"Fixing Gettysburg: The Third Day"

I'll be into what's happening in the movie and then and somebody will go on about the cause and what it means to be American,
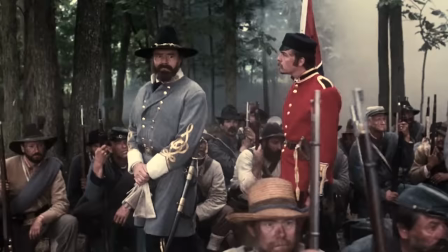and oh God, here we go. Armistead's monologue to Colonel Fremantle completely deflates the tension for me.
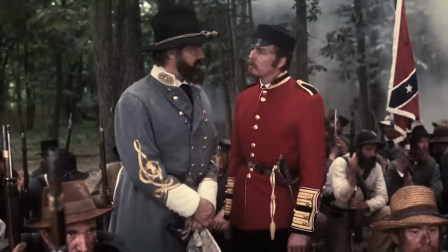We don't get any new information. It serves no purpose for the plot. He emphasizes how dangerous Pickett's charge will be and how brave his men are, but we know that already.
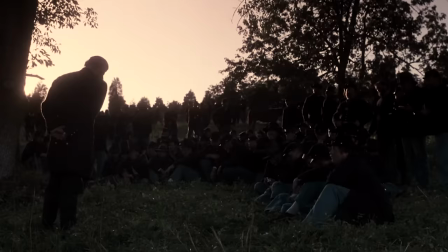Longstreet and Lee have been talking about that for 45 minutes.
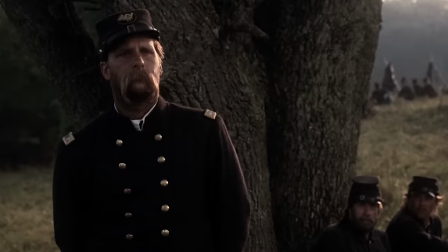The only speech I like is Chamberlain's one from the beginning, when he's trying to get the main mutineers back on side. mainly because the speech serves a function in the story. Chamberlain has an actual objective here, and his compassion toward these mutineers tells us a lot about who he is as a person. Many of the speeches are taken directly from the book, but in the book, you understand what's going on in the characters' heads, and they just work better for me in that context. Again, just kind of a personal preference thing. For example, in Chamberlain's speech, Michael Schauer describes how embarrassed he feels, how corny and hollow his own words sound to him,
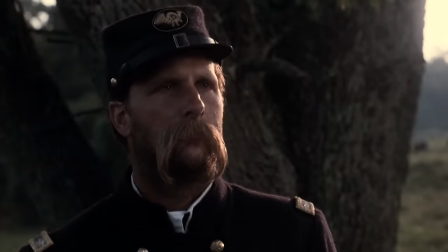and eventually his emotion just takes over and he gets carried away, and so by the end he's speaking from the heart. Jeff Daniels does a wonderful job delivering this monologue, but I resent how the movie takes this complex moment and dumps it down by slapping inspiring music over it.
No man born to royalty, here we judge you by what you do, not by who your father was.
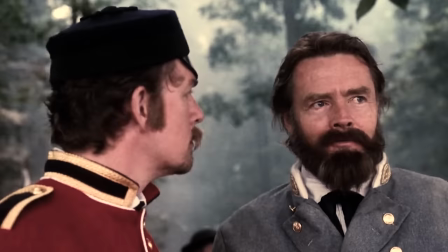The writing and the performance are good enough. I don't need a musical cue to tell me to feel inspired. I don't know, wouldn't it be classier if the score were just silent here?
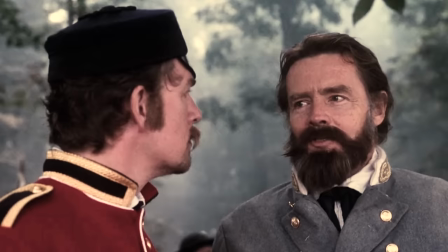In any case, the frequent detours into pontification bring the plot to a grinding halt again and again, for no discernible reason. And it's a shame, because they're wonderfully performed. But the phrase, kill your darlings, comes to mind. Most of the speeches could be left on the cutting room floor, and I think the movie would be better for it.
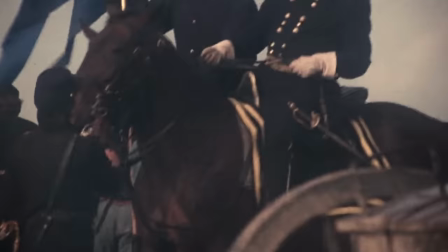For example, Armistead's speech is, you know, fine, but it takes up precious time that could be used showing us more of that dope-ass artillery barrage.
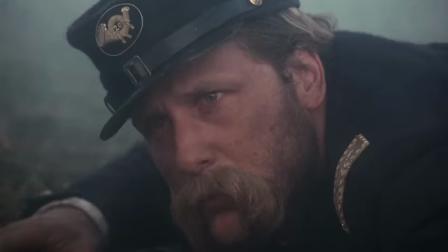I know everybody loves this little moment from Hancock.
There are times when a Corps commander's life does not count.
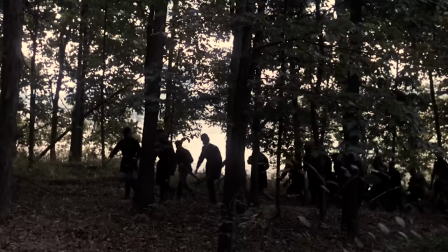But I feel like this scene could be way more intense. Though most of the Confederate shells overshot the line, sometimes by miles.
Hey, fellas, you notice how that rev artillery always overshoot?
It was still the largest artillery barrage in the history of the continent, by God.
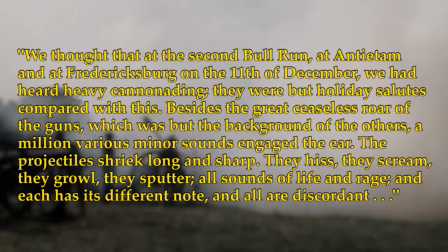My favorite first-hand account of this bombardment is by Lieutenant Frank Haskell, who was on Cemetery Ridge that afternoon.
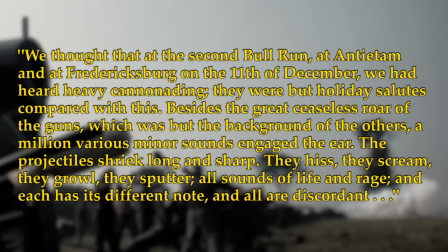We thought that at Second Bull Run, at Antietam and at Fredericksburg on the 11th of December, we had heard heavy cannonading.
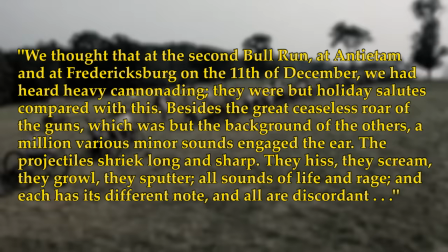They were but holiday salutes compared with this. Besides the great ceaseless roar of the guns, which was but the background of the others, a million various minor sounds engage the ear.
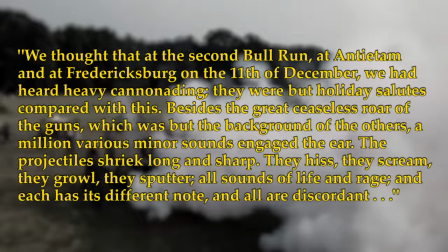The projectiles shriek long and sharp. They hiss, they scream, they growl, and they sputter. All sounds of life and rage, and each has its different note, and all are discordant.
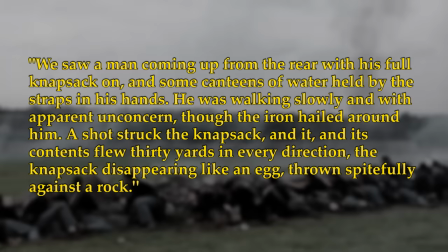We saw a man coming up from the rear with his full knapsack on, and some canteens of water held by the straps in his hands.
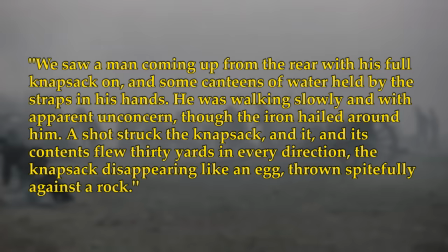He was walking slowly and with apparent unconcern, though the iron hailed around him.
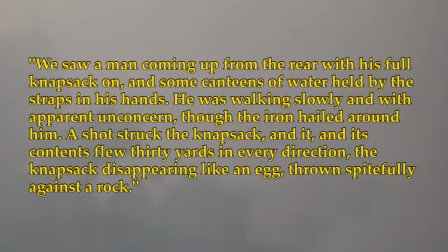A shot struck the knapsack, and it, and its contents, flew thirty yards in every direction, the knapsack disappearing like an egg, thrown spitefully against a rock.
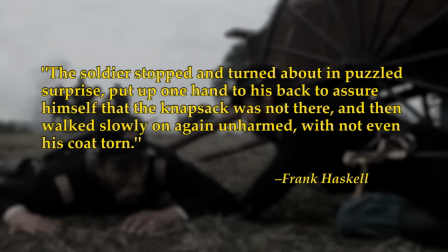The soldier stopped and turned about in puzzled surprise, put up one hand to his back to assure himself that the knapsack was not there, and then walked slowly on again unharmed, not even with his coat torn. That would have been a great moment to include, but I understand that something like that probably would have been beyond Gettysburg's budget. Don't get me wrong, I am very, very impressed, legitimately, with how far the producers took that $20 million,
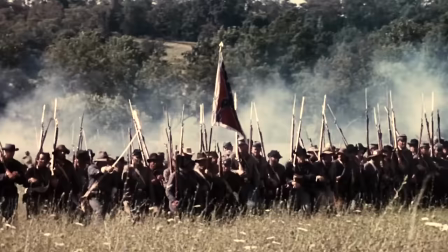but nonetheless, a lot of the battle scenes just feel kind of rushed and choppy. Like, they didn't get all the shots they wanted and had to salvage it in editing with mixed results.
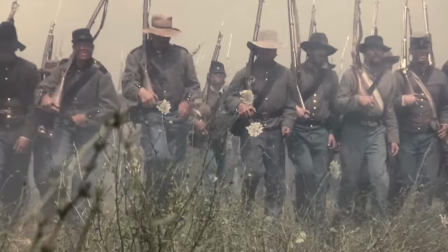You'd think that a movie called Gettysburg would make an effort to produce some memorable battle scenes,
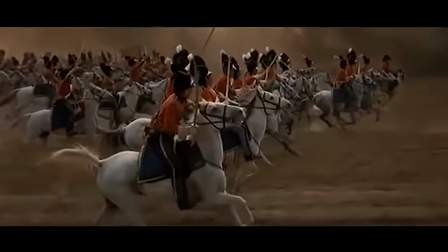but action sequences like the cannonade and Pickett's Charge are really where the small budget starts to become a big problem.
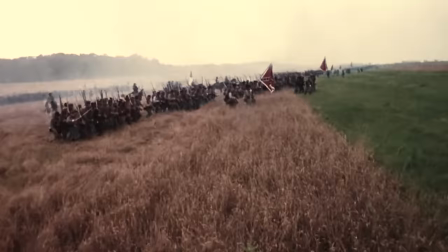It seems clear to me that a conscious effort was made to emulate the battle scenes in Waterloo, but Waterloo feels more sure-handed to me.
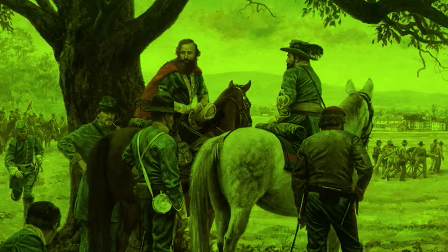Literally. And I feel like there might be another missed opportunity here, specifically regarding East Cavalry Field.
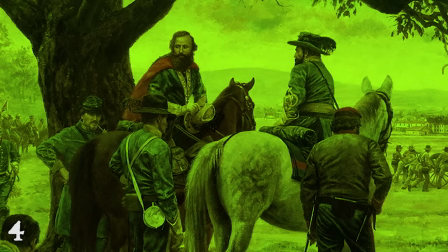Around the same time the cannonade began, about three miles east of the main battlefield,
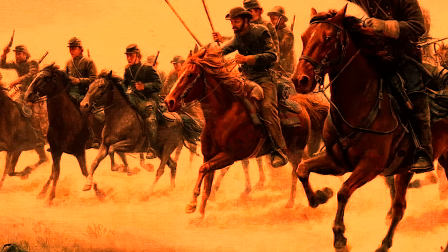Jeb Stewart's cavalry encountered a much smaller force of United States cavalry under General David Gregg.
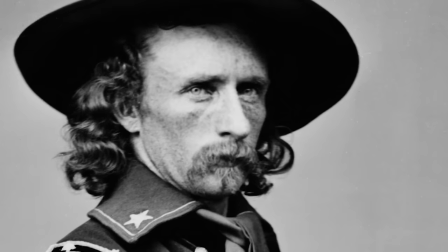Stewart, being Stewart, ordered a dramatic charge to sweep aside the federal skirmishers.
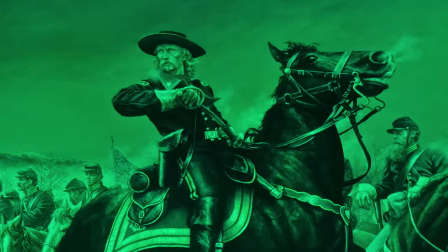So Greg ordered this asshole, Brigadier General George Armstrong Custer, to send forward one of the Michigan regiments under his command to counterattack.
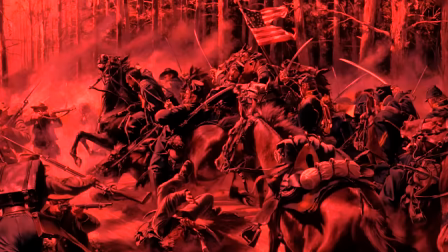Custer, being Custer, led the attack himself, shouting to his men, Come on, you Wolverines! The two charges collided.